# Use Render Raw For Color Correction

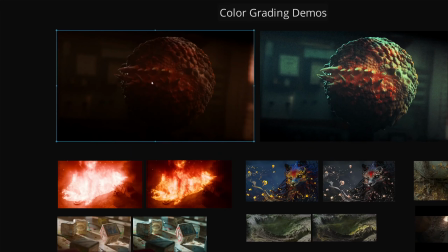So in this tutorial, we're going to pick a scene, this demon render, and go through the color grading process step by step using Render Raw.
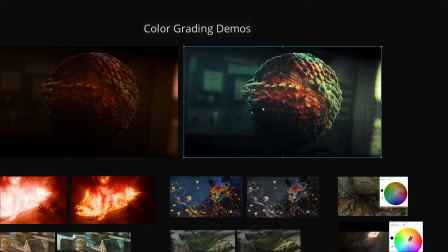We'll learn what each slider does, but also explore the creative thinking that goes into color grading pretty much anything.
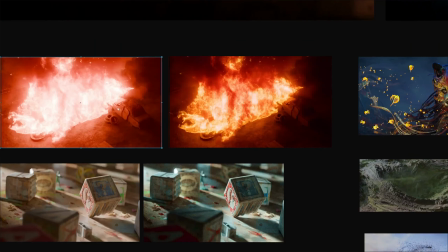This way you can apply these techniques to a variety of other scenes and shots.
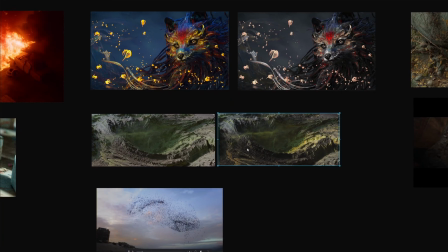Plus, we'll check out some additional examples to underscore key color grading concepts and how Render Raw tools can help you achieve those beautiful,
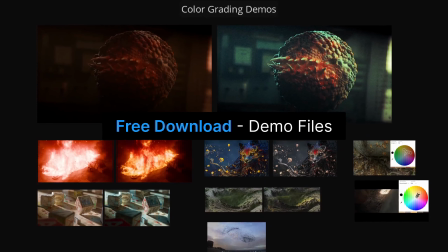harmonious grades. And just so you know, all these demo renders are available for free download with links in the description.
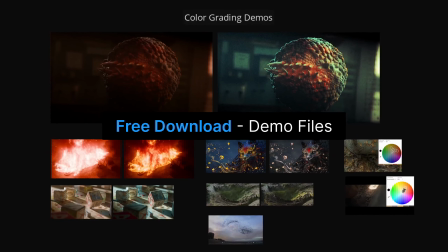That way you can easily follow along and get the exact same results if you wish. So let's get started.
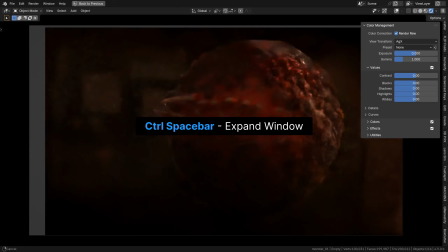Render Raw lets you grade a live Blender scene in real time for both Eevee and cycles.
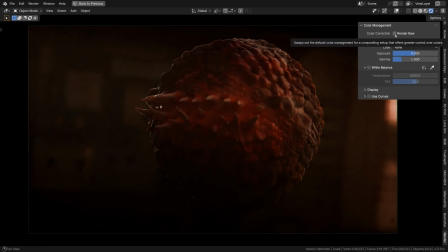In fact, as soon as you turn it on, it sets up a few things in the compositor and configures the viewport to always preview these compositor changes in real time.
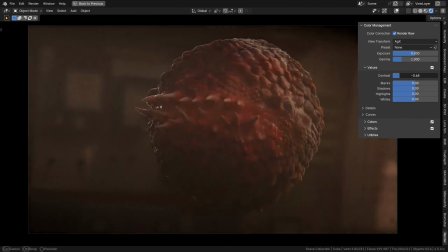This means that you don't have to worry about any of that and can just start messing with sliders, seeing the effect instantly.
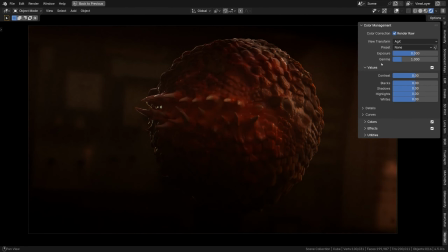Alright, let's start exploring the settings we have in that colorists panel.
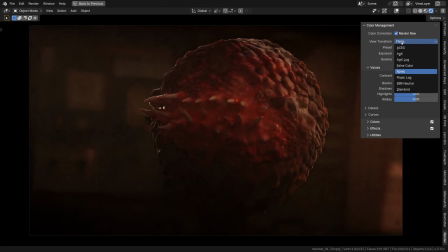So the first setting here is the view transform, AGX, Filmic or any other view transform available in Blender by default.
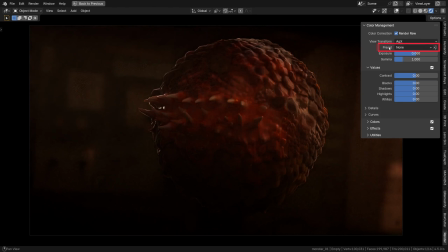Then here we have presets. By the way, I created a bunch of custom ones while testing it, and these are the built-in presets coming with the add-on.
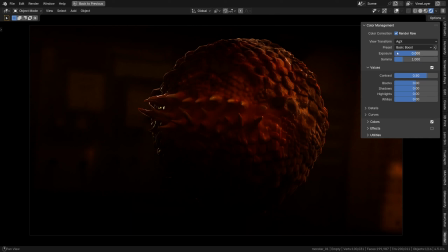Nothing too crazy, most of them just giving a contrast boost or crunch to the image, some of them being on an extreme end as far as the contrast goes, like the slow-key photo or Polaroid presets.
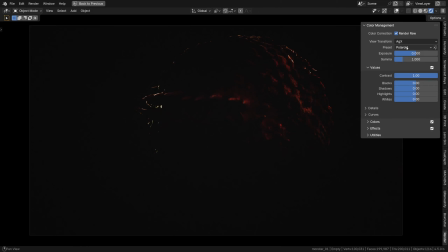This one obviously imitating a lo-fi photography aesthetic.
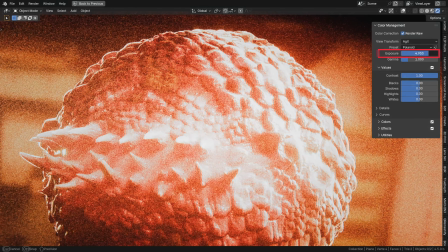A thing about presets, these are pretty dependent on the exposure level, so adjusting the exposure makes a big difference in getting them dialed in.
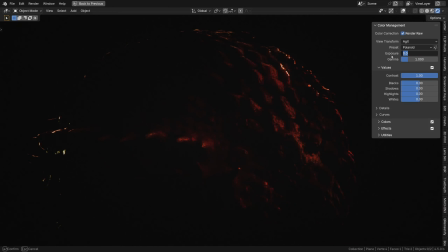So these could be pretty useful, but in my opinion there's a deeper issue with starting your color grading process by slapping a preset on your footage.
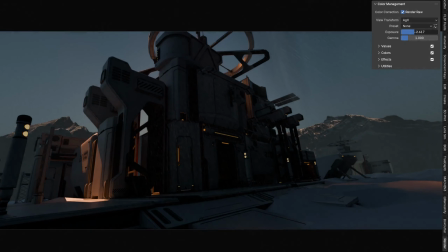Those custom color grades you might have created for specific shots,
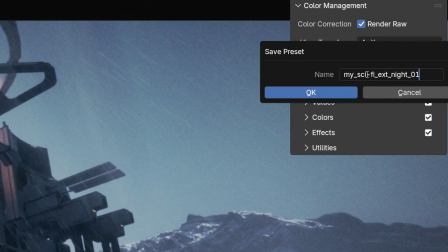a day to night grade or whatever that looked awesome in that scene and you saved it as a preset to reuse, these might not look great at all in other scenes.
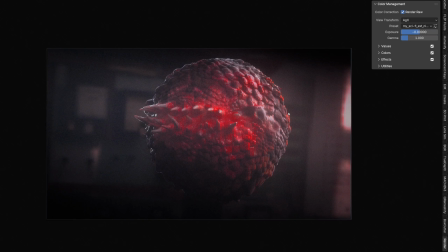More often than not, it actually ends up looking pretty strange, with some colors popping a bit more than you expected,
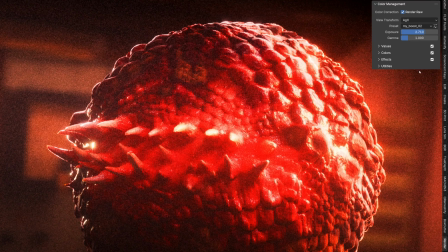or red turning pink, or contrast getting way off, or whatever, slapping a quick grade or mood on your image like that.
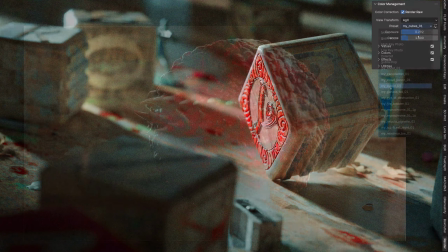What worked beautifully in one shot is a disaster when applied as a quick look or mood to some other shot.
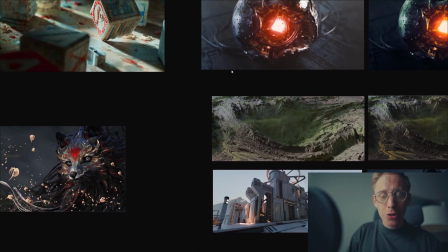Color grading usually serves a very particular purpose in each shot, going way beyond just grading for vibe or mood.
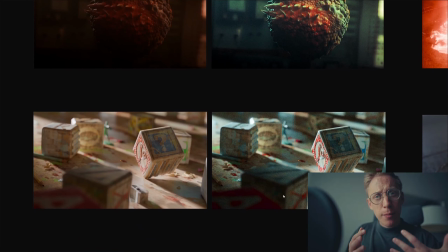What it usually does is actually applies a specific set of fixes,
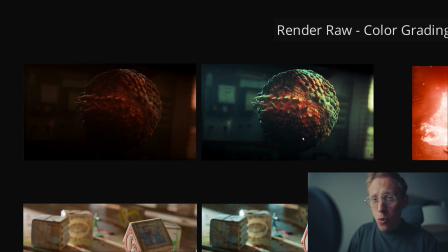which is why presets simply don't work for solving the unique puzzle each shot presents.
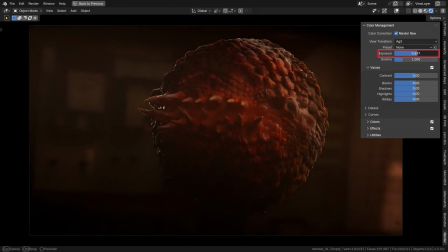Anyway, using presets or starting from scratch, as a first thing, it's usually worth adjusting the exposure to make sure we can see everything,
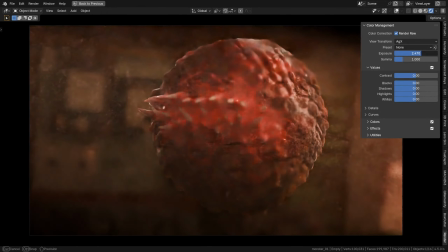and it's neither too dark, not too bright at the same time. But what does it mean exactly, and how to set it right?
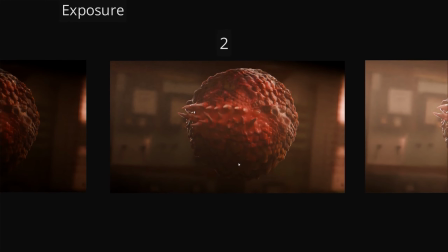Basically, yeah, it's best to set it so neither your shadows nor your highlights are clipped. You want to be able to see some details in both.
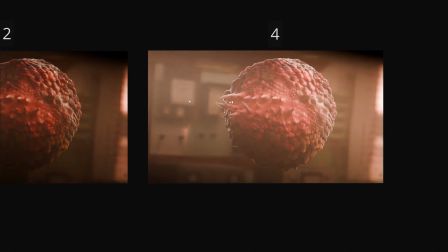Here, for instance, the highlights start to get clipped, and over here,
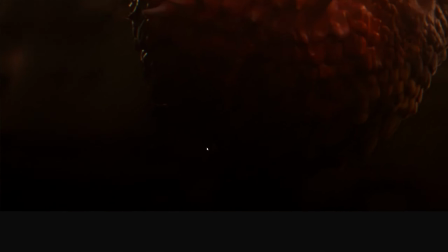it's kind of fine, but we begin losing details in the darks, especially right there.
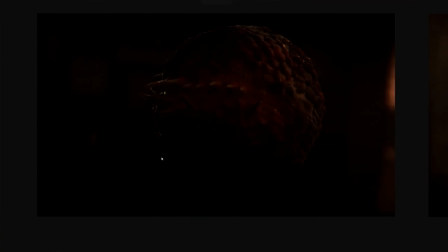Not to mention this exposure, that's way too crunchy.
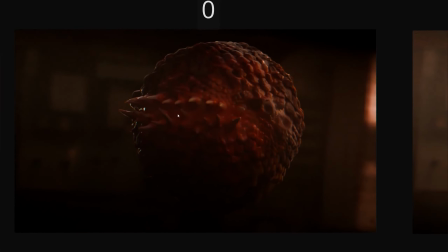As a rule of thumb, during this stage, even though exposures like that can sometimes look moody and cool,
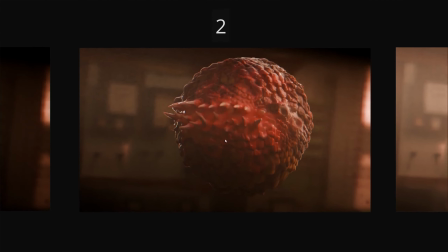it's better to keep it on the safer side and maintain a slightly brighter level.
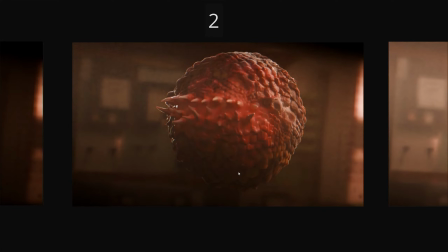Even if it looks a bit washed out, think of it as a base that should retain maximum information, and that's it.
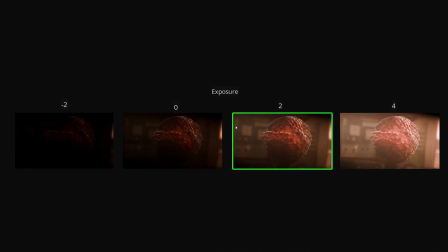So this would be our preferred exposure.
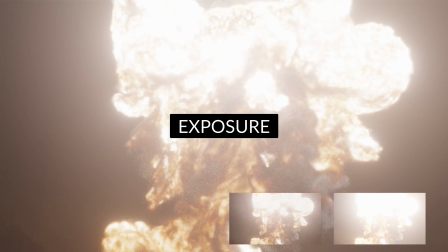Again, no matter the source render, the right exposure is the one that allows to see the maximum nuance in the shapes and values.
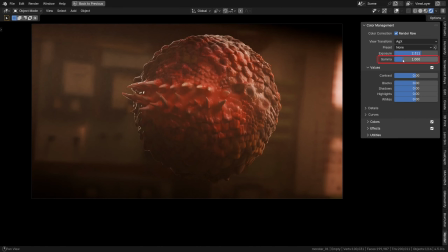AKA, clipping is bad. Then there's this gamma slider, which, let's just say, is never supposed to be touched by mortals.
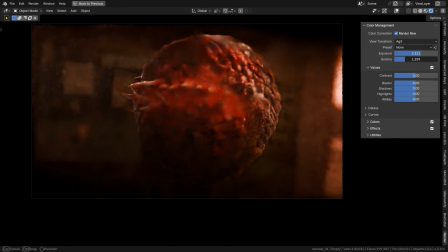There really should be a warning sign nearby. At first glance, it makes the entire image brighter or darker, but not like exposure does.